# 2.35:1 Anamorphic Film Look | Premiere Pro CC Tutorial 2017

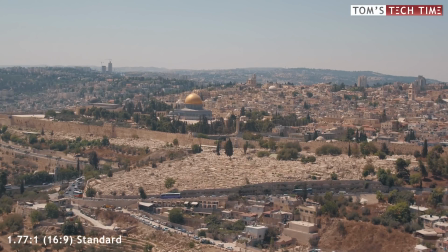[0:14]
most cameras, like DSLRs, mirrorless cameras, drones and action cams,
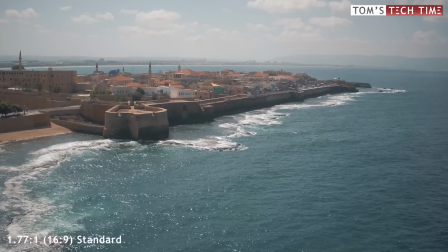[0:18]
record footage in 1.77:1, better known as 16:9.
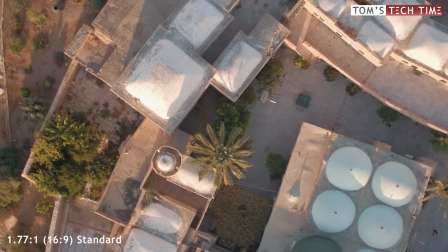[0:23]
It is the most screens and monitors format as well, and fits them perfectly.
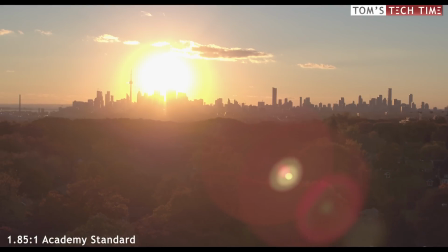[0:27]
The Academy standard, though, offers a wider look, named 1.85:1.
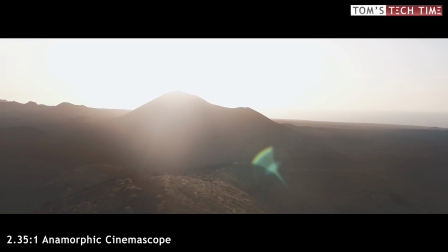[0:34]
Cinemascope, an older format, was invented for movie theaters, and the image is even wider than the Academy standard.
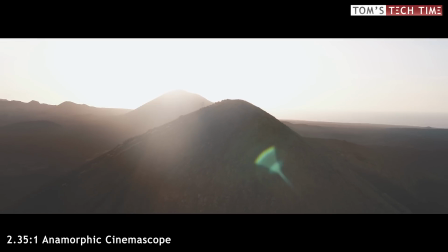[0:42]
Until today, many films are being produced in 2.35:1.
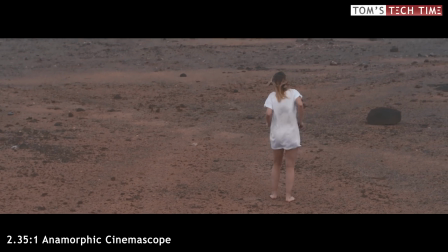[0:45]
If you're watching a film that was filmed in an anamorphic format on a normal 16:9 screen or TV,
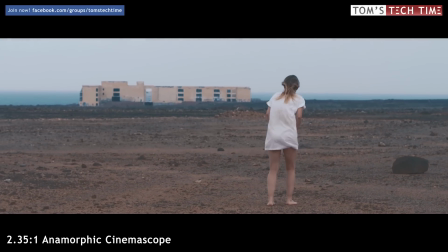[0:51]
black bars will appear at the top and bottom and give it a special and somewhat cinematic look.
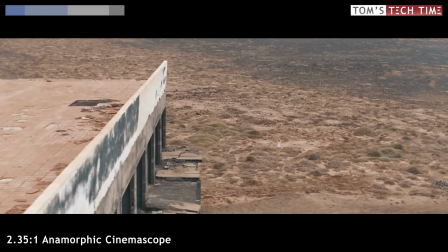[0:56]
Two easy methods let you turn your 16:9 standard footage into anamorphic 2.35:1 or any other format that you like.
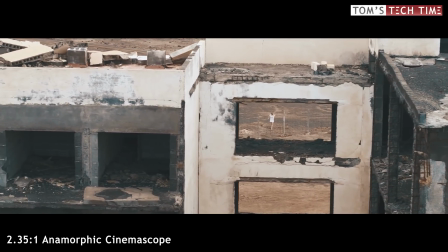[1:04]
Letterboxing is the easiest and most commonly used technique to achieve the wider film look.
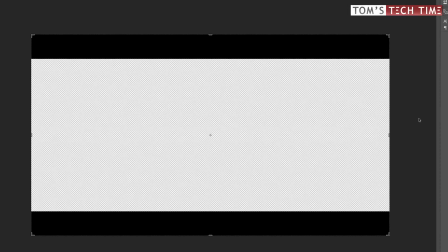[1:09]
You can either create black bars yourself using Photoshop,
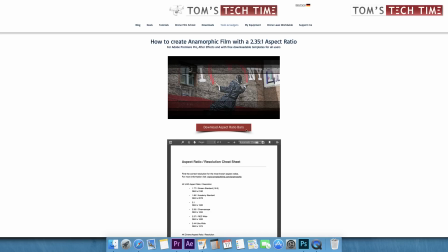[1:12]
or you simply download a whole bunch of free templates for different film formats and resolutions from 720p up to 4K from my website.
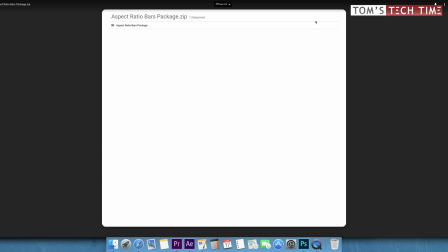[1:20]
A link is in the video description below.
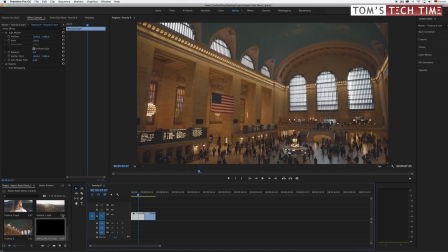[1:23]
You can basically import the black bars into your final project, put it on top of your composition, and align your footage with it.
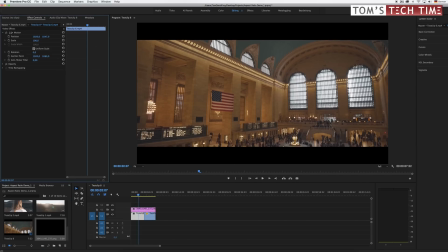[1:30]
It's that simple.
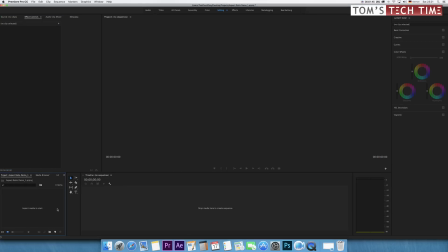[1:35]
The second method is just as simple as the first one. Open up Adobe Premiere Pro and import your footage.
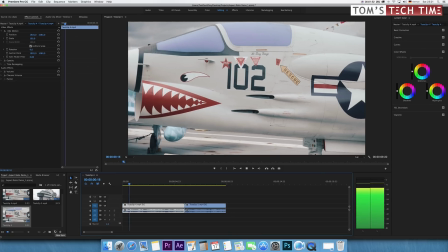[1:42]
Create a new composition. Right now, the composition has the same aspect ratio as the footage imported, standard 16:9.
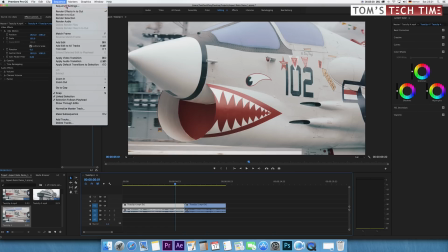[1:49]
First, open up the Sequence drop-down menu and next, tap at Sequence Settings. We can now define the frame size by manually entering the width and height.
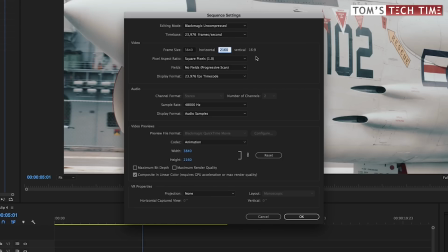[1:58]
Don't touch the width, but bring down the height. As I'm working on a 4K Ultra HD project, our new format is going to be
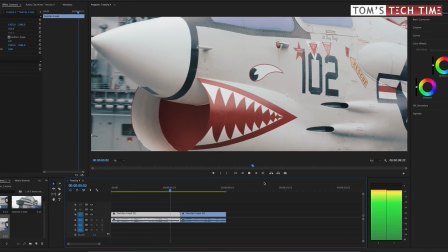[2:09]
3840x1634, a perfect and cinematic 2.35:1 format. But some calculations need to be done in prior to figure out the correct value for the height.
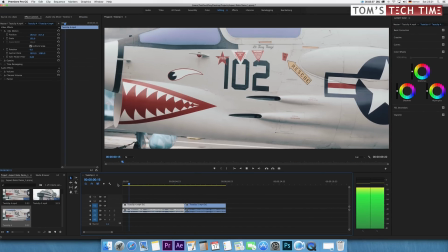[2:18]
Instead of doing the math yourself,
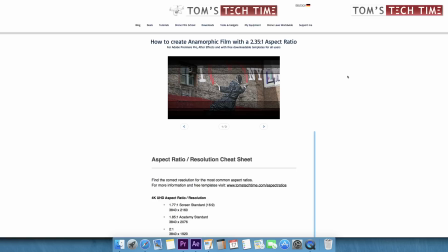[2:19]
you can look up and download my free cheat sheet that gives you all relevant format sizes for the most important aspect ratios.
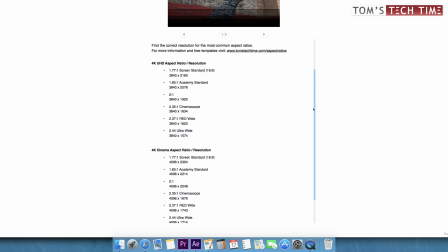[2:27]
It is free, you don't have to register, and the link is in the video description below as well. No matter what option you like better, letterboxing or resizing your composition yourself, you can upload the final film to YouTube, Vimeo or other platforms.
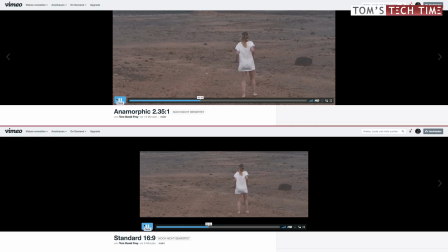[2:41]
The difference is that you either upload a normal 16:9 film with black bars or a wider film only.
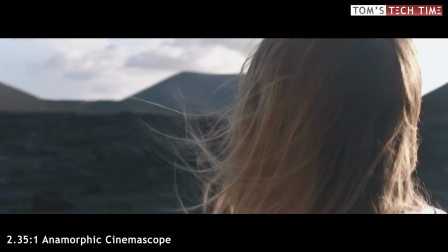[2:47]
The cinematic format has one big pro and one big con in general that you should be aware of.
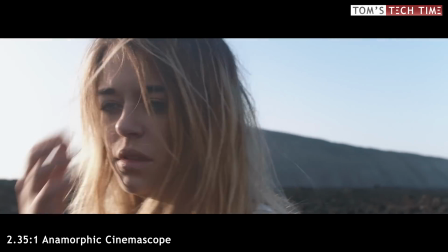[2:53]
It is pretty hard to get everything important into the wider shot, the space is just more limited, and that is the negative perspective.
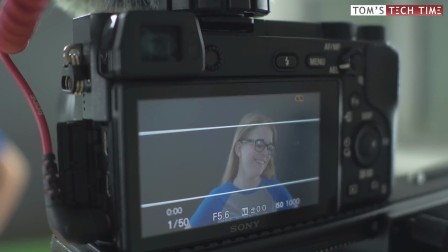[2:59]
It takes some practice to be able to shoot film in an anamorphic format.
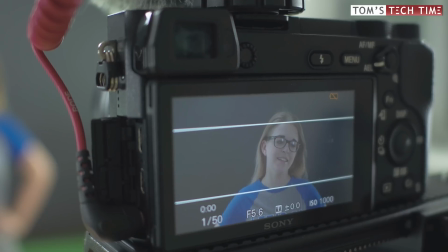[3:03]
You should already on location add some marks to your monitor to get a sense of how the final film is going to look like in the editor.
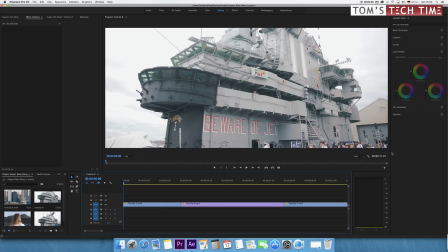[3:10]
On the other hand side, using a wider format with basic 16:9 footage gives you creative options.
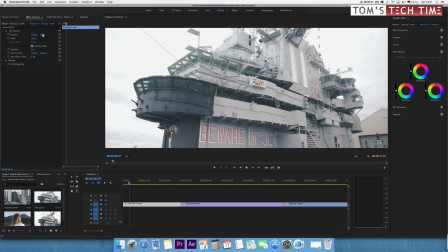[3:15]
You can eliminate areas you don't want to be visible, you can perfectly adjust the height of a clip, this can be pretty useful.
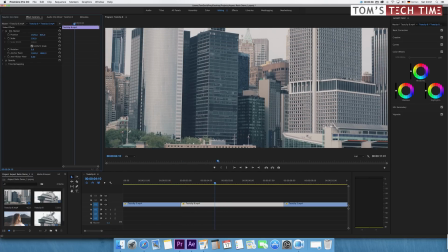[3:22]
And the overall look of 2.35:1 looks really a lot more like film than basic 16:9, it's just amazing.
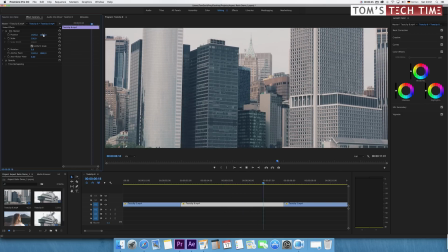[3:29]
And one last bit of knowledge before we end up this short lesson, do you know what, for example, 16:9 actually means physically?
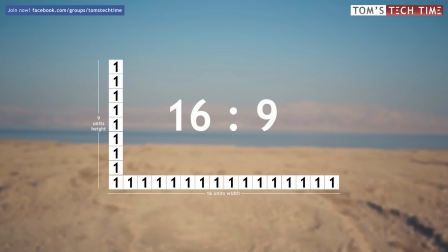[3:35]
It means that 16 same-sized blocks make the length, while 9 same-sized blocks make the height.
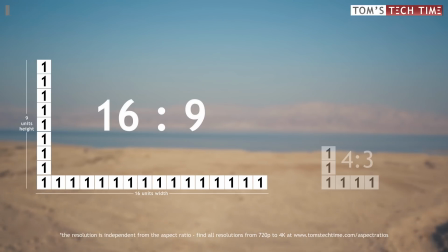[3:42]
The older 4x3 format, for example, contains out of 4 same-sized boxes in width and 3 in height.
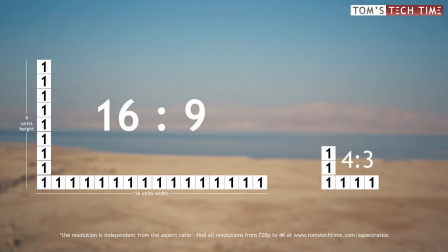[3:48]
It's actually pretty simple.